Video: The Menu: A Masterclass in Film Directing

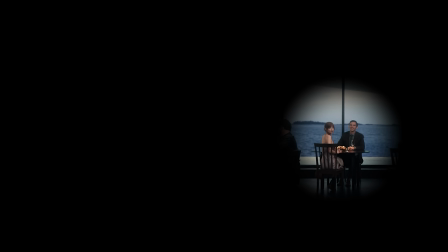494s
For example, Margot and Tyler are placed here, in order to create a distance between Margot and Chef Slowick, as that's one of the key relationships in the story. Margot has her back to him too, a conscious choice made by Annie Taylor-Joy.
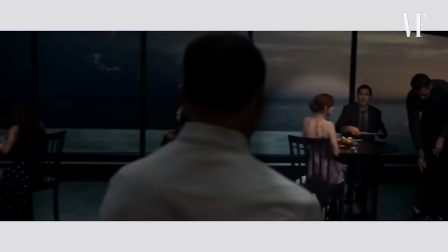509s
I remember saying to Mark, I feel like I need to have my back to Chef Slowick because that's the way that I feel about it and he should be a presence behind me and it's a choice,
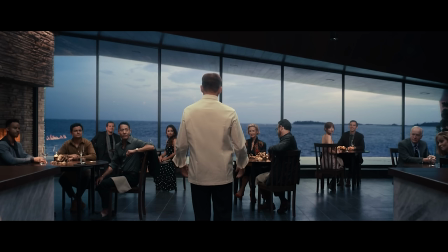518s
the back problems I now have. Margot is also placed behind this character, as they have a pre-existing relationship too,
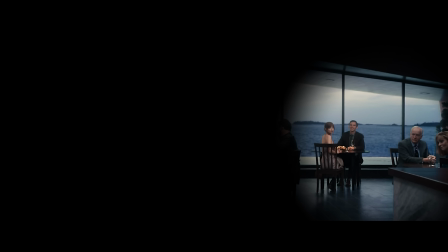526s
and it's interesting to put their backs to each other because that creates intrigue, but also because that invites Margot to look back at him,
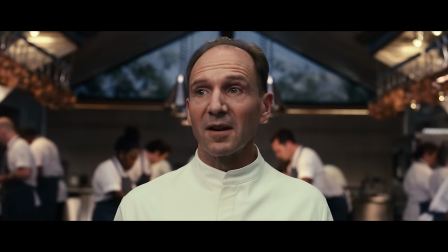533s
which moves the story forward. I would argue that the placement of the remaining three tables also matters. The critics are in the middle of it all and closest to the chefs, and the movie star and Felicity are in their own more isolated bubble here, as that's more of an intimate scene than the three tech bros just hanging out.
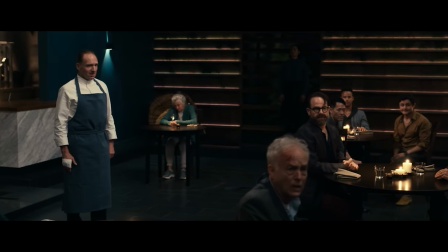554s
All these things might seem trivial, but when staging a single location film, they matter greatly.
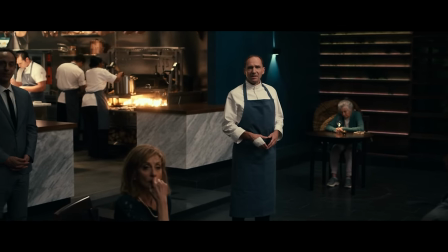561s
There is a theatrical feeling to this movie. As Mark Milo himself has stated,
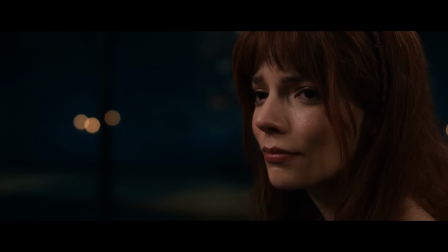566s
the story is all performance within performance within performance, and there are multiple stages that it's all taking place on.
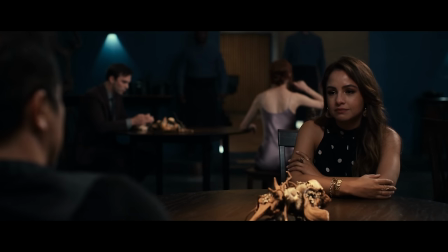574s
One stage is the kitchen, one stage is the floor, and one stage is the overarching plot that combines the two.
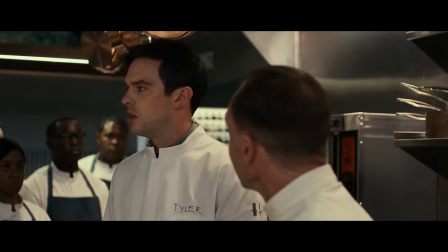582s
So, considering this performative feel of the film,
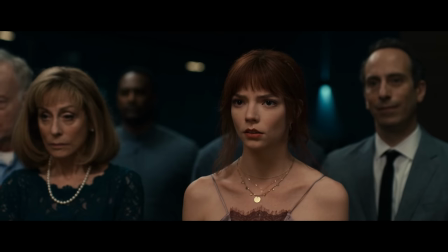586s
the placement of the characters on these stages matters greatly and motivates details to the story.
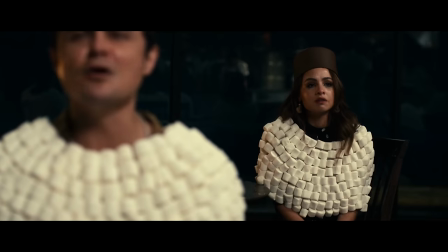597s
Lastly, I want to take a look at exposition specifically and how the director handles that.
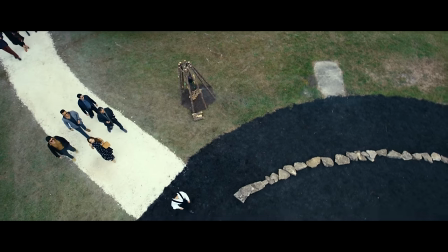603s
We mentioned already that the script is actually very helpful here as it guides us through all the necessary information smoothly.
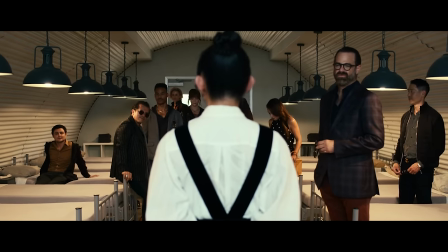610s
Let's examine one sequence specifically to understand how the direction elevates this once again.
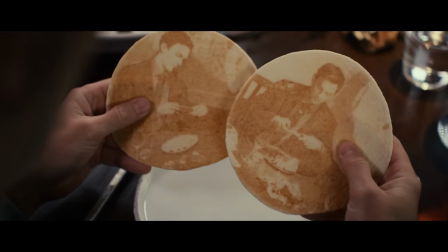616s
The Taco Tuesday scene reveals laser engraved tortillas that expose something about some characters on each table.
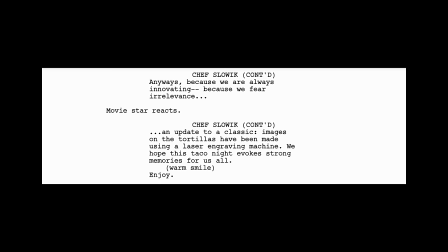625s
In the script, the progression of the sequence is expositionally solid.
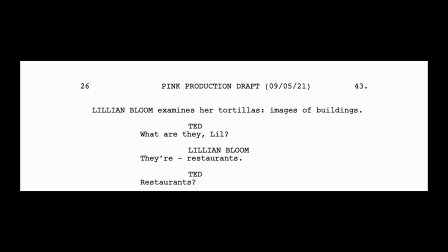631s
It begins with the critics table, which hints that something sinister is going on, then goes to the regulars, which furthers this idea,
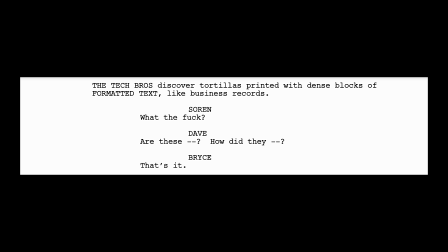639s
then goes to the tech bros, which once again furthers this idea and escalates the action,
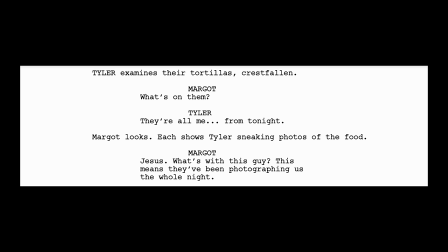645s
then moves to the movie star table to include them too, and then finally to Margot and Tyler for a climax of the sequence.
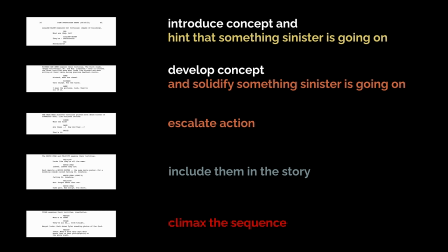In the film itself, however, the progression is a little different.
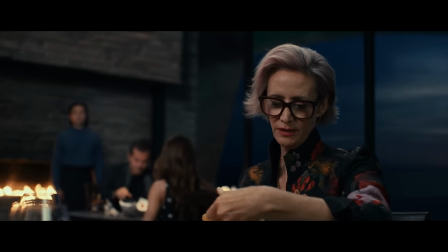665s
We begin once again with the critics to introduce the same idea something sinister is
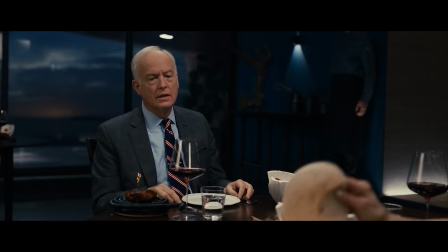670s
going on and then cut to the regulars but the reveal of that scene doesn't
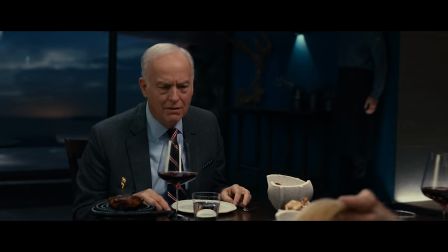675s
happen just yet we're only introduced to their part of the story then
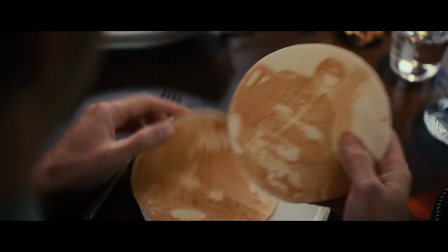680s
we cut to margo and tyler to visually introduce them now and
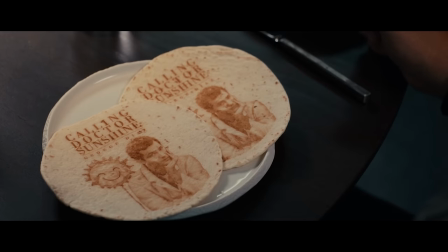685s
solidify the concept of the sequence then we cut to the movie star table to include them in the sequence now too at this moment.
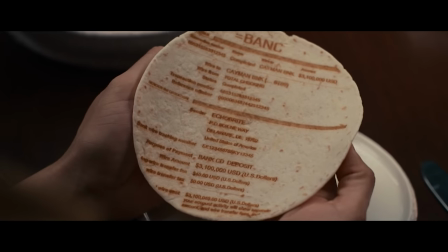694s
Then we go to the Tech Bros to escalate the action,
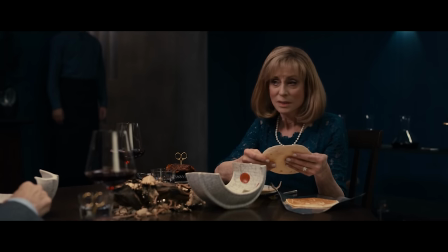697s
then back to the regulars to conclude their portion of the story and combine the climax of that story with the climax of the Tech Bros story.
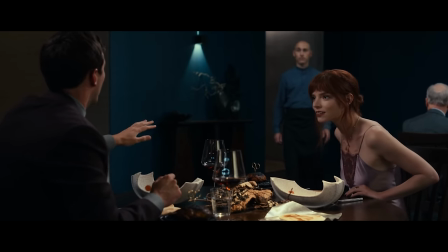706s
Then we finally cut to Margo and Tyler to again climax the entire sequence.
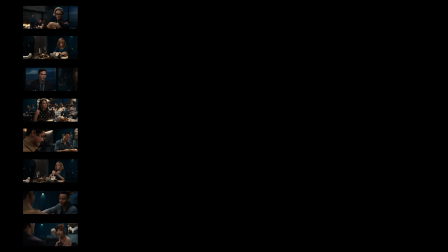712s
I'd argue this direction and editing is much better and serves the narrative really well.
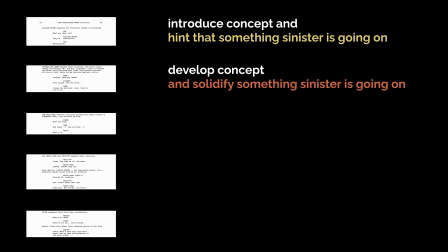720s
Instead of introducing each story and climaxing it in the same scene and then trying to climax the entire sequence with one specific scene,
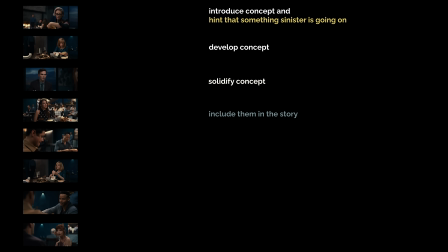729s
the filmed version introduces the concept of the entire sequence first, through combining the setups of all individual scenes and then climaxes them all together too.